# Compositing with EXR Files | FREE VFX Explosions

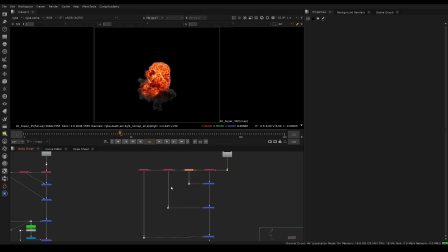So we're exposed a little bit into it, and that's something to keep in mind as we move into this. So explosion, a little bit too red for me right now.
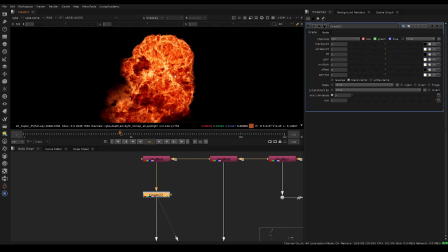So first thing we're going to do is just start to take out a bit of the red. So we go to the grade node. We'll click on one of these little color wheels, and we'll just start to pull down the red in here.
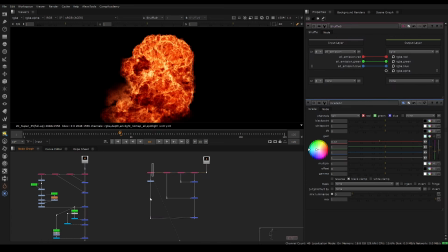And you see we're only doing this in this little layer or this little stream that we've created in only the emission pass. So if I double click the shuffle, it's the all emission. So I can take a little bit of that red out and make it a little bit more of a natural color for an explosion,
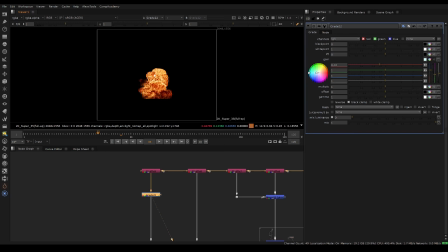which is this kind of orangish result that we have here. Now, what we can also do is let's start to just add a glow to it and see what happens. So essentially, the glow is something you have to kind of modify quite a lot sometimes when you're doing explosions,
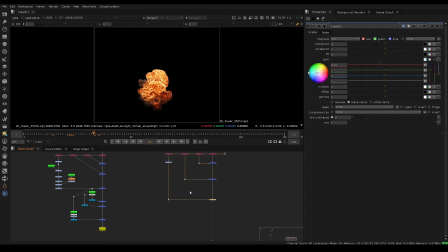meaning it might be too much glow at one frame and then not enough glow in another frame.
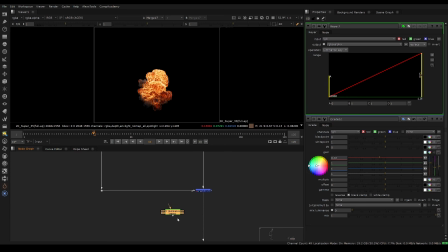So a lot of times you have to manually adjust your brightness to get it to look good. But essentially what we want to do is we'll start by just getting a glow in there just to see what the base will look like. So I'm going to put a keyer node by hitting tab, typing keyer. And this node essentially lets you target the highlights.
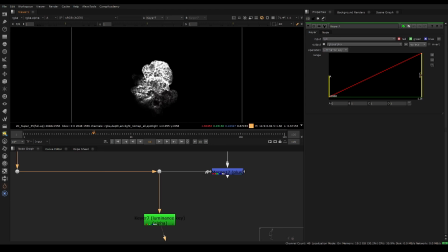So I'll hit A, and we can see that it's creating an alpha targeting the highlights. This is basically looking at the brightness of the image.
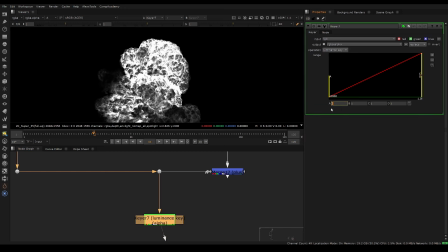And I'm going to increase the value of this little slider here.
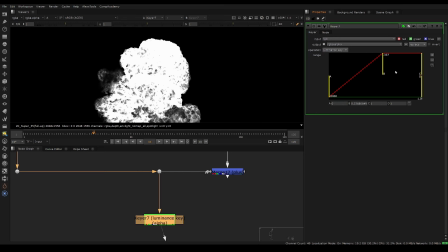Usually, the vast majority of the time, you're only using A and B, which basically selects the range of the highlights that you're trying to target.
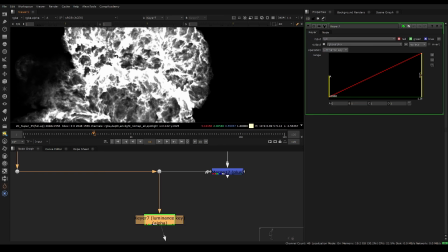Now, because this is essentially working aces and we have a high dynamic range explosion, if we sample here by hitting control, we see the values are really high, like 8.
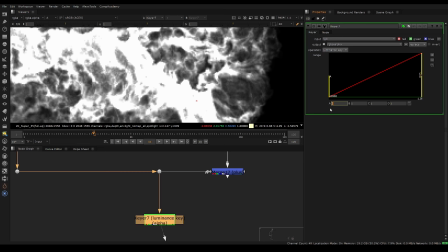In some of the values, or 2 or 3. So right now it's only selecting between 0 and 1, but we want to really target into the highlights.
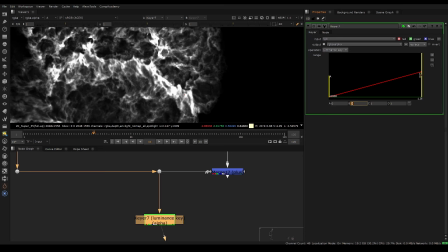So what I'm going to do is go to the B and hit the arrow key and hit up. And that's just going to allow us to target even further into those highlights.
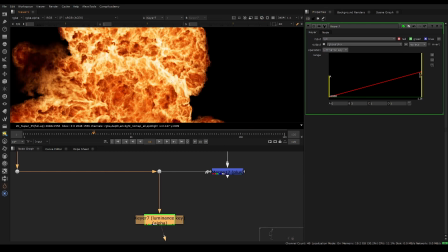So we can really target just the very, very bright areas. So now that we've targeted it, we need to do something with it. So I'm going to hit pre-mult node by typing, hit tab and type pre-mult.
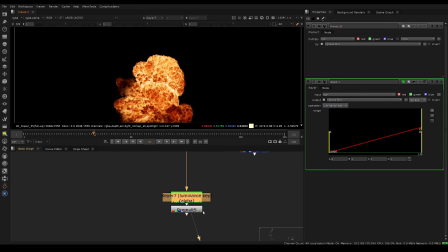And this will essentially multiply the alpha that we've created against the colors of the image, essentially cutting out the bright areas that we've just targeted.
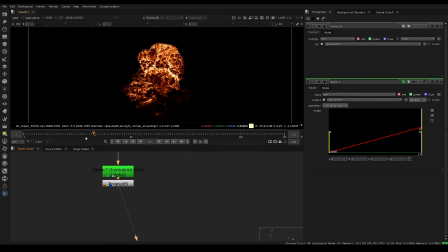So we have just the bright areas and the color combined. So essentially like this, and then we can put an exponential glow node. So this node will come in the script that I provided you guys. It's a custom node that creates a nice looking glow.
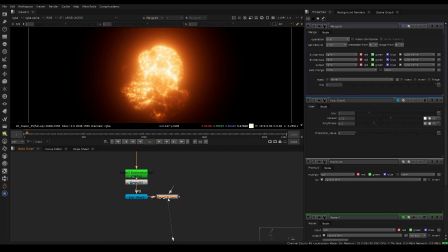And yeah, we have a nice looking glow on here. Now what we can do is we can take a merge node and plus it onto the original. So we switch this to a plus, and we have a glow on our explosion.
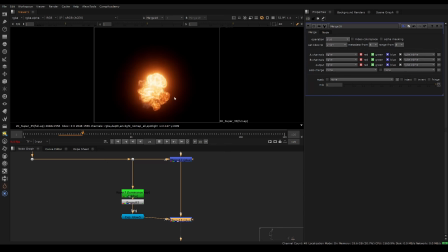So this is a pretty basic glow, but we start to see the idea coming into play here.
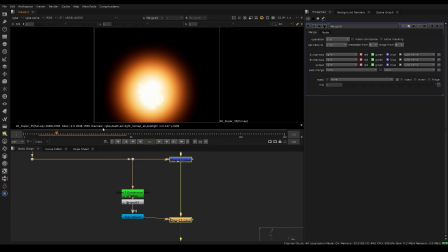Now you see at the start it's pretty bad. It's like if we go a few frames back, it just gets like a very like a circle almost.
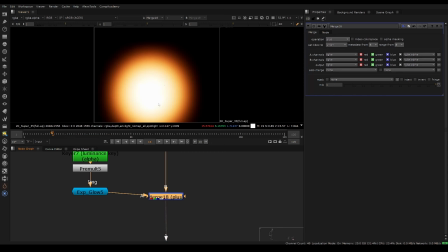And this is where you have to start doing a lot of manual keyframing on your explosions to get them to look good, to get a little bit more of a natural camera glow. If we look at the one that I did, this is essentially what I did.
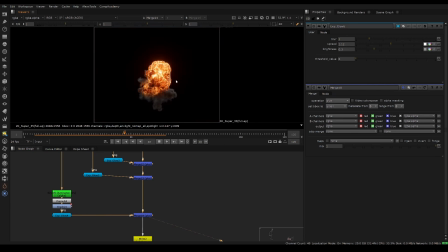I stacked a few glows together to essentially create a more natural, essentially glow around this. We don't want it to be too much of a ball around it. And usually there's a broader glow that's softer. So usually at least 2 or 3 glows is what you're going to need, even when you're using exponential glow.
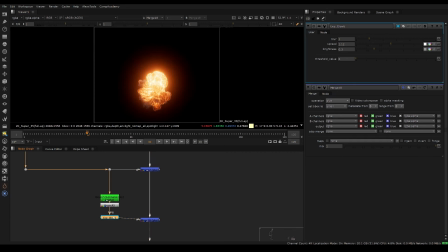Now there might be an exponential glow node out there. People make their own nodes that glow differently, essentially. That might do a better job, but that's just what I had to do in this specific case. So when the values are very different in explosions, it's pretty common.
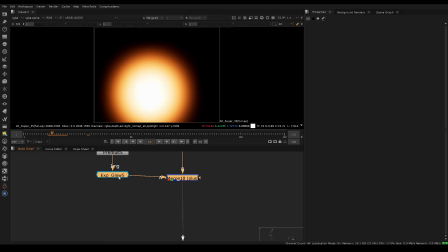So like for example, on this frame, completely blows out. So what you would have to do to fix this is put a grade node just before the glow, and we'll just bring it down.
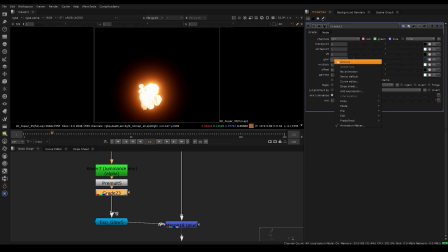So we can bring it down to somewhere like here and set a keyframe by hitting right click and hit set key. And then we can just go forward in time, and then, okay, there's no more glow. So we just bring it back up. And essentially we just do that and try not to make it look, you know,
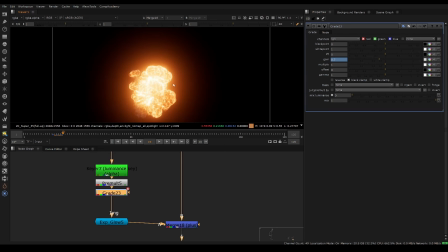there's no frame that's basically like a broken glow almost, which can definitely happen.
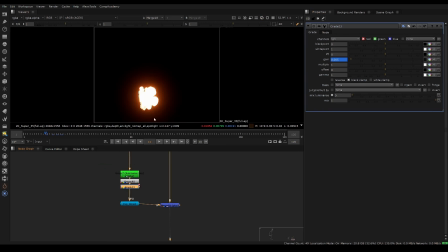So I'll bring this down even more. We could expect definitely more glow on this frame, for example, where it's like really just exploding.
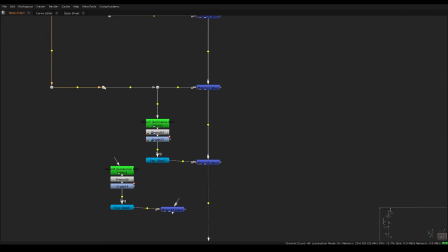If it was a real life camera and we wanted to be really picky, we could look at some real reference and things like that.